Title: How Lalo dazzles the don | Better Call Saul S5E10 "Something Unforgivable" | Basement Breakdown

Hey everybody, it's time for the return of Lollapalooza. That's right, there's so much to say about the Lollapalooza storyline and the season five finale that I decided to give Lollapalooza a breakdown of his very own.
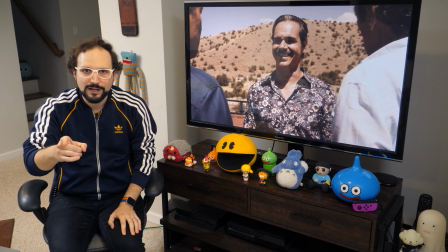(0:13)
Once again, strap in for Lollapalooza part two here on Basement Breakdown. Let's do it. All right, the season five finale. Something unforgivable. Before I get to Lollapalooza, let's appreciate this setup scene.
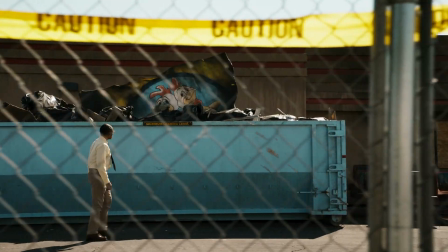(0:30)
It's the first shot after the title sequence in the season finale,
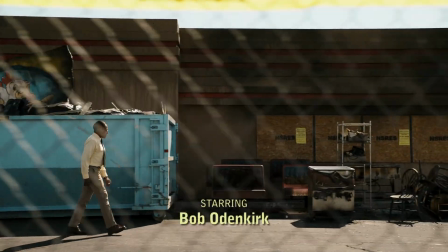(0:34)
and it's this tracking shot that follows Gus along the length of the burned-out Los Pollos Hermanos building that he and Nacho torched in JMM.
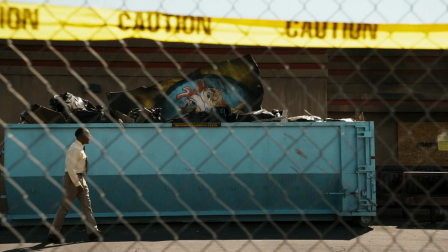(0:45)
Snicking along the top of the frame is this word, caution, caution, caution. You can practically hear the words being said as the camera tracks along the fence.
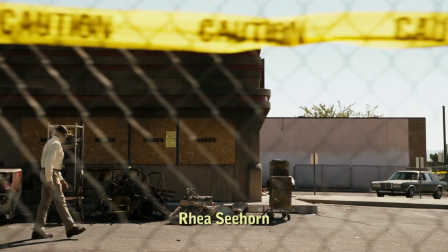(0:54)
Gus is often the model of caution. In a different context, you could read this as a label, speaking to Gus's state of mind. I don't think that's what it's doing here. In this context, I see it more as a warning from a Greek chorus who Gus cannot hear.
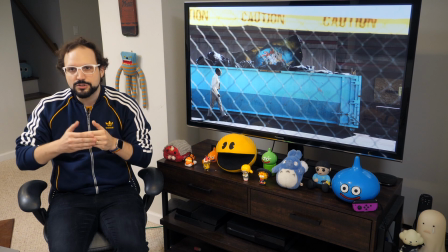(1:07)
Because he's not cautious here. He's so totally fueled by revenge.
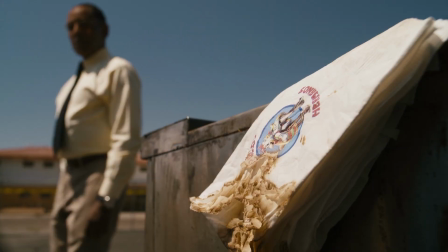(1:11)
The image that speaks to his state of mind is not the caution tape, but the burned out Los Pollos Hermanos logos that are everywhere.
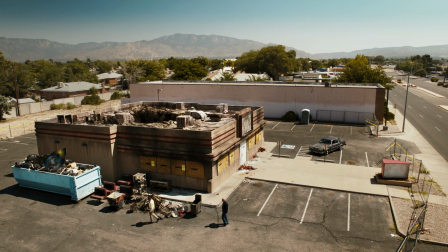(1:19)
The wreckage. They embody the carnage for which Gus Gus wants revenge. In particular, he's driven by grief for his fallen partner Max,
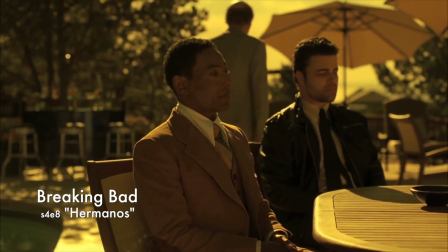(1:29)
the other hermano in Los Pollos Hermanos, somebody with which Gus shared at least a brotherly love.
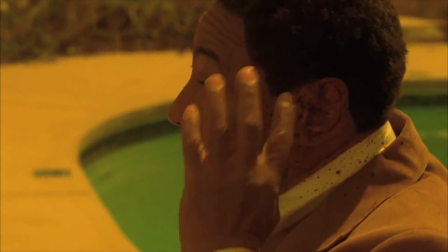(1:35)
I think it's safe to assume that they were actual lovers as well. Max was gunned down by Hector Salamanca on Don Eladio's pool patio,
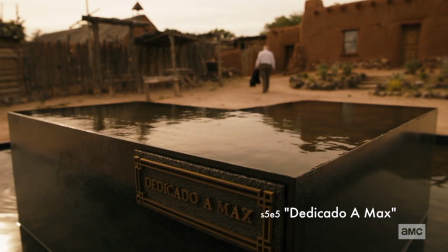(1:44)
an image that has been evoked more than once this season, most prominently with the dedicato a Max fountain. in the episode of the same name.
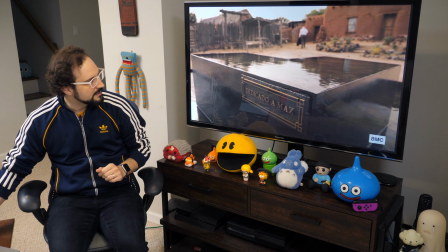(1:52)
I discussed that at some length in my episode Breakdown.
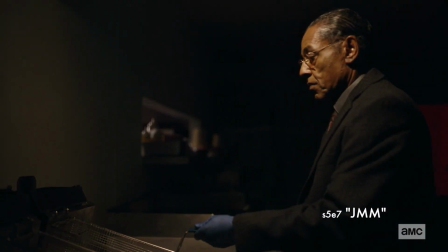(1:55)
One image I haven't covered yet, in JMM, when Gus is preparing the chicken fryer bomb that he's going to unleash on his own restaurant,
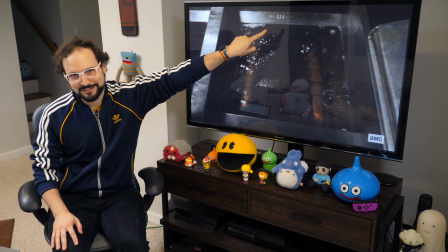(2:04)
we see the pool of oil with the max indicator at the top. Just another tiny reminder of Gus's motivations. This need for revenge has built up as Gus has suffered the setbacks and indignities of war with Lalo Salamanca.
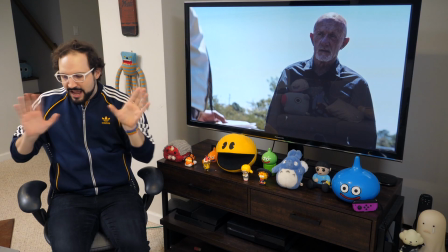(2:19)
So Mike's appeal on Nacho's behalf has no chance once Gus calculates that
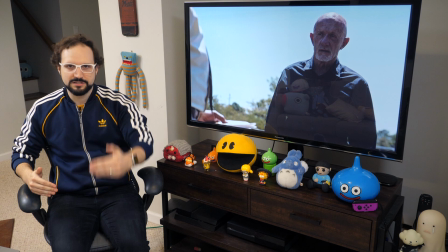(2:25)
Nacho's presence in Lalo's compound increases the chances of success in this assassination attempt, right?
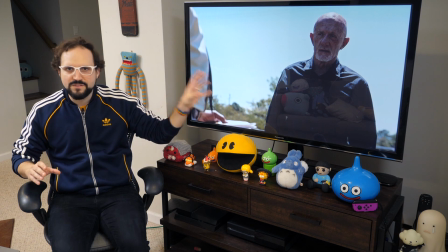(2:31)
Mike is still trying to map some faint moral code onto the game,
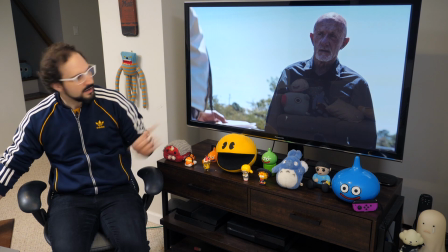(2:36)
this game of the criminal world that he talks about, but Gus is playing only for vengeance. Gus's lack of caution means that he's not thinking about how Nacho could actually become a threat to him.
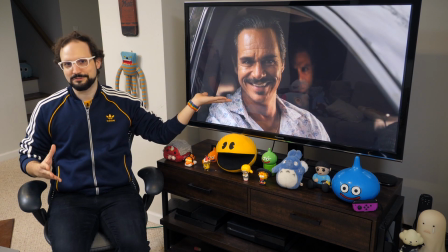(2:47)
And in that, he has something in common with Lalo Salamanca. There's Lalo. Everybody's happy to see him.
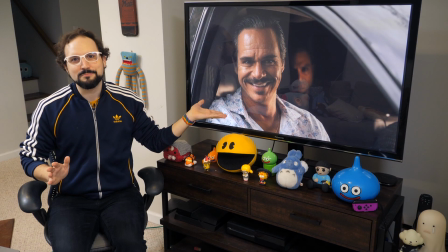(2:53)
He's the life of the party. The trouble with Lalo is, one minute you're everything to him, and then the next you're nothing. As the aptly named Ciro can tell you. Zero, right?
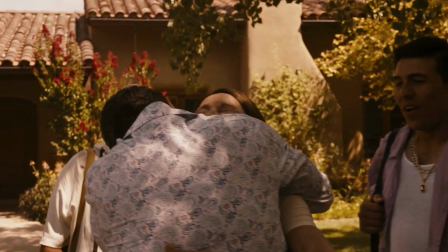(3:03)
This little reunion seems to be at a height of warmth, as Lalo teases his crew.
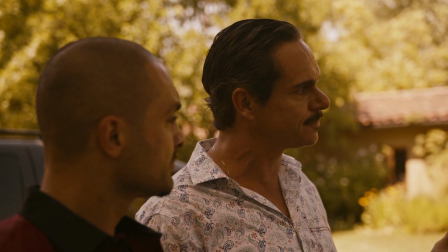(3:08) They're supposed to be good in this place, but I just keep them around because they're so pretty, right?
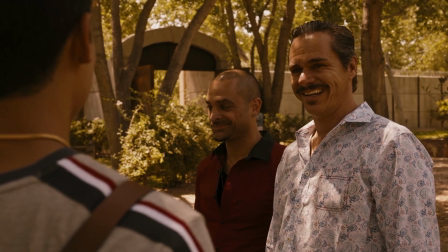(3:15)
Then, before the smile has even left Lalo's face, he's chewing out Ciro. We see how quickly Lalo's beloved friends and family can become disposable.
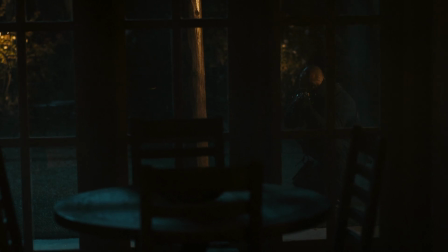(3:24)
And indeed, in his final moments, Ciro is basically a sack of meat absorbing bullets for Lalo.
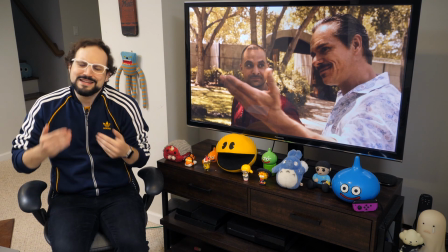(3:30)
The moment with Ciro and the luggage in the car and him chewing him out, it doesn't mean that much to Nacho. he already knows how mercurial Lalo can be. And in fact, we already know that too. The scene happens here, in this place, to establish that there is no safe inner sanctum with Lalo.
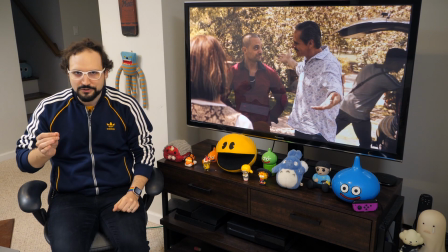(3:47)
And to drive that point home, there's this little flourish of Better Call Saul dark comedy that ends the scene.
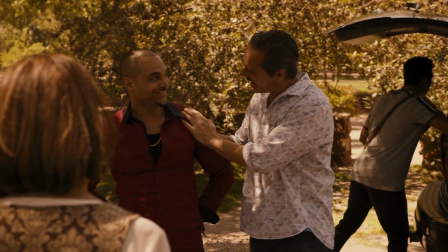(3:53) Welcome! Smile! You're in my house, man! Come on! Come in!
Lalo's reality, you're in my house, man. Nacho's reality, slam. And that slam sets up the climax of Nacho's story when he manages to breach that wall against all odds. In the meantime, we're subjected to this slow build of tension.
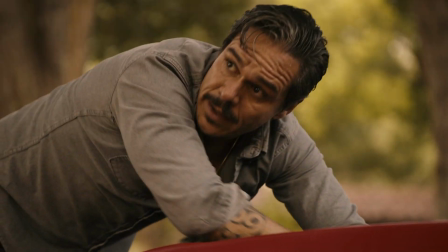(4:14) Tension that is stoked with lines like, Hey, you don't think I don't see you, eh?
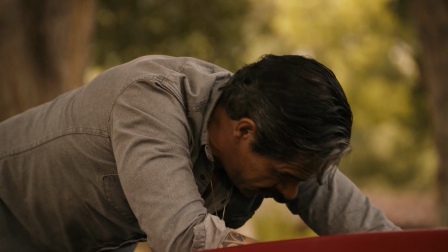(4:20) I see you. I do.
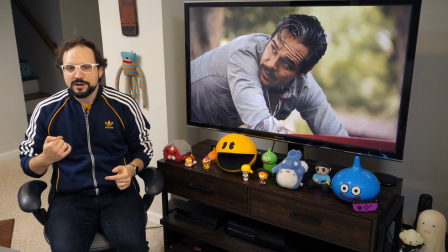(4:22)
Lalo says that in genuine appreciation, but Nacho and we can't help thinking about the threat that lies therein,
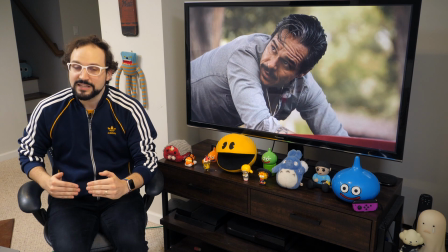(4:30)
right? of what would happen if Lalo really could see Nacho.
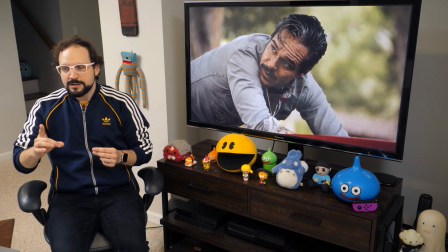(4:34)
I'll also note that I See You is another example of a motif throughout this
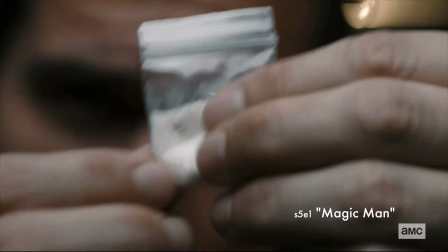(4:40)
season that has taken place of Lalo's gaze being a point of emphasis, right?
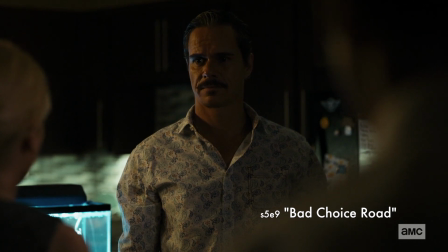(4:45)
And an effect along the same lines is achieved by these shots, these classic Breaking Bad-style shots,
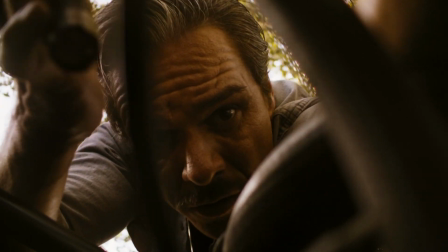(4:50)
that make us feel the glare of Lalo's gaze on us, as Nacho does.
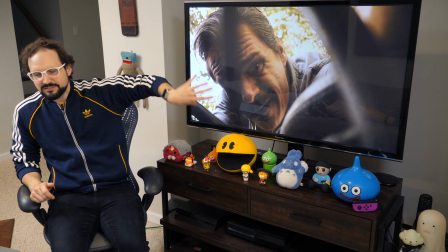(4:55)
Because in this shot, we are the obscured subject of his gaze. It's—we feel like we're hidden, barely, barely obscured as he's peering around in there.
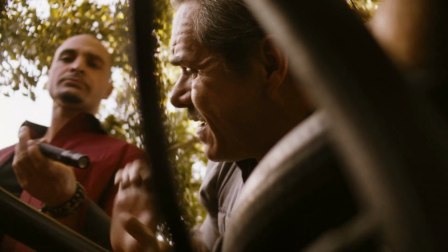(5:04)
We could be discovered at any moment, right? And that's how Nacho's situation feels.
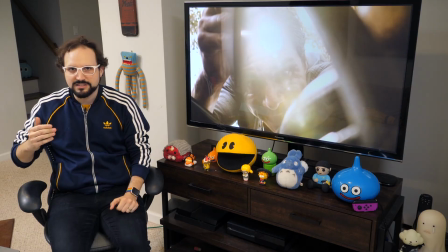(5:08)
That energy is even heightened when Lalo asks Nacho for a flashlight and shines it in her face,
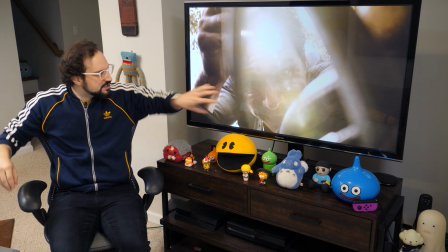(5:13)
and now we literally feel the glare in this close-up angle and this claustrophobic framing.
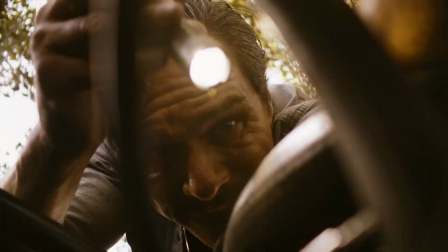(5:20)
I just want to call out some grace in cinematography and editing here, because the very next shot uses natural light to sustain that glare,
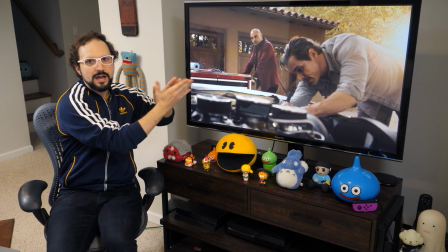(5:28)
such that even as the dramatic space opens up necessarily beyond the engine compartment,
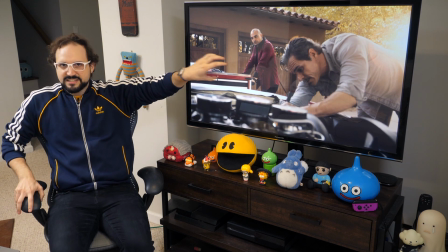(5:33)
that glare is maintained using the sun. That sensation of Lalo's light coming at us is extended.
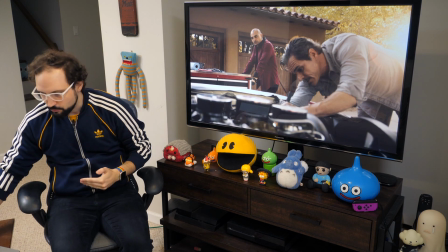(5:40)
These thoughtful elements of the composition work to accentuate the underlying tension.
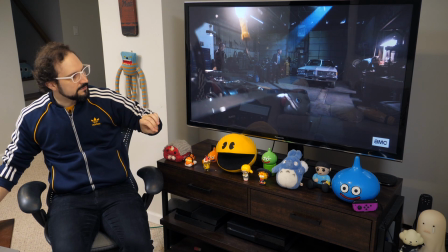(5:45)
The shop lights in the garage scene from The Guy for This earlier this season worked
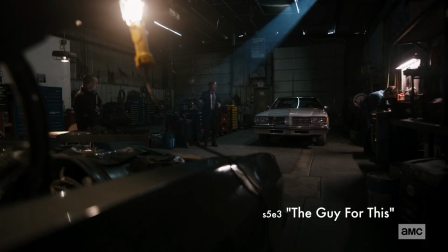(5:50)
in a similar way to play up Jimmy's feeling that he was caught in Lalo's spotlight.
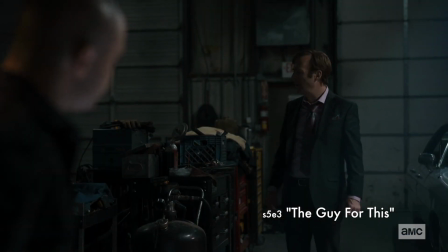(5:55)
Another parallel in that scene? It began with Lalo working on his car, with the car acting as an avatar for Lalo's drug operation.
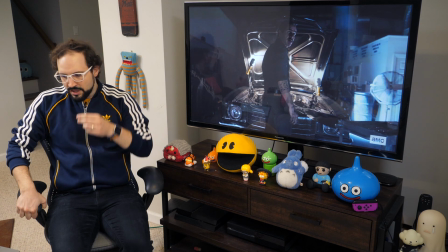(6:03)
When Lalo first considers Saul, we see him tinkering with the car.
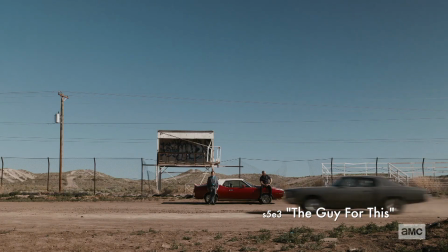(6:08)
And later, when Saul delivers on his mission, we see Lalo tooling around the track, hot-rodding, enjoying his souped-up car.
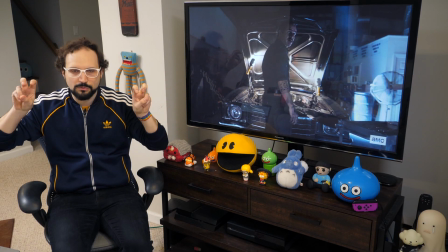(6:16)
A thrill that parallels his excitement over the upgrade that Saul has provided to the Salamanca operation.
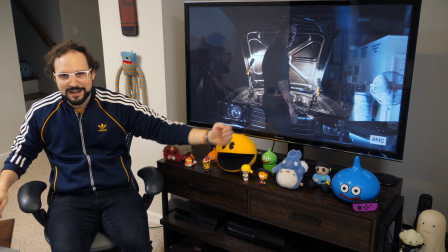(6:23)
That's the Cliff's Note version of the full breakdown. There's a link in the description if you want more.
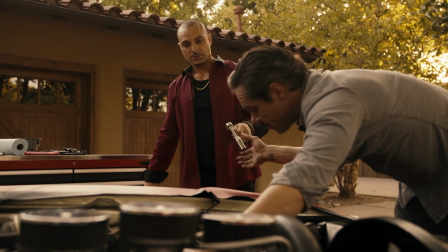(6:28)
In the season finale, we see Lalo bent over an engine again because his attention has returned to the Salamanca operation. This time, Nacho is the upgrade, but the energy here is different. It's not so much Lalo supercharging the engine, so much as it's a tune-up, it's routine maintenance.
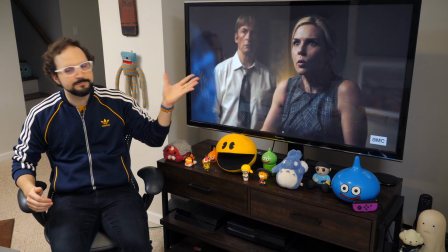(6:45)
And Lalo is turning his attention to routine maintenance because Kim gave him such an effective dressing down at the end of the last episode.
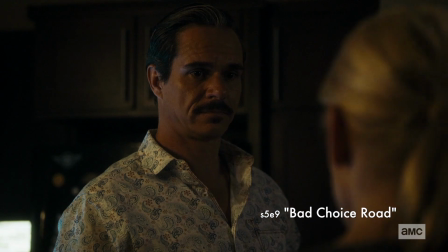(6:52)
What did she tell him?
Jesus, get your shit together!
Lalo didn't just withdraw. He took her words to heart. He immediately changed course to do just what Kim told him to do—get his shit together.
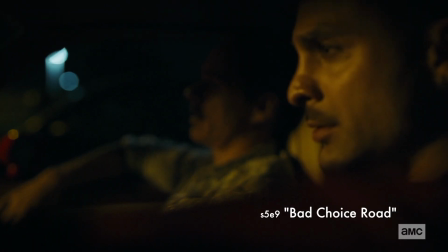(7:04)
Remember, Lalo wasn't planning to bring Nacho with him to Mexico until after Kim talked some sense into him.
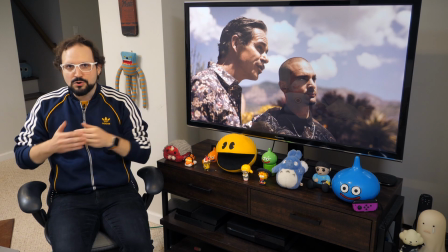(7:11)
When he seeks stability, Lalo's move is to install a number two. This is one of the elemental character through lines that weave throughout Breaking Bad and Better Call Solid. It's one of the basic engines of plot and character development. Characters gravitate to pairs.
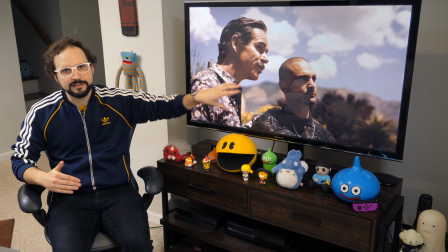(7:28)
A big part of this dynamic is that pairs hold the promise of stability, often an illusory promise, but it's what they're seeking nonetheless. less. Destabilized characters will seek out a pair. A stable foundation, for instance, is what Gus sees in Mike this season and vice versa.
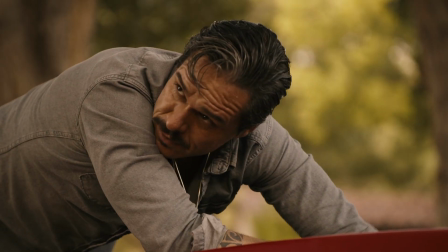(7:45)
And this is the echo of that for Lalo.
He says to Nacho, Right now, steady is what we need. You know?
Nacho is there because with Nacho's promotion, Lalo was trying to put the Salamanca machine back in order, giving it that much-needed tune-up to address the weakness that Kim saw through. He has nobody to trust. He has no number two. The Salamanca operation is in shambles.
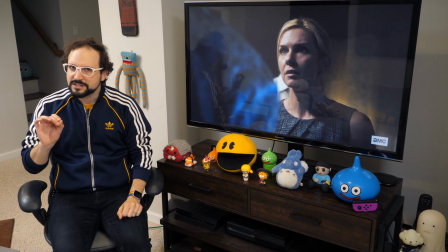(8:10)
Of course, Kim was perfectly equipped to see through Lalo.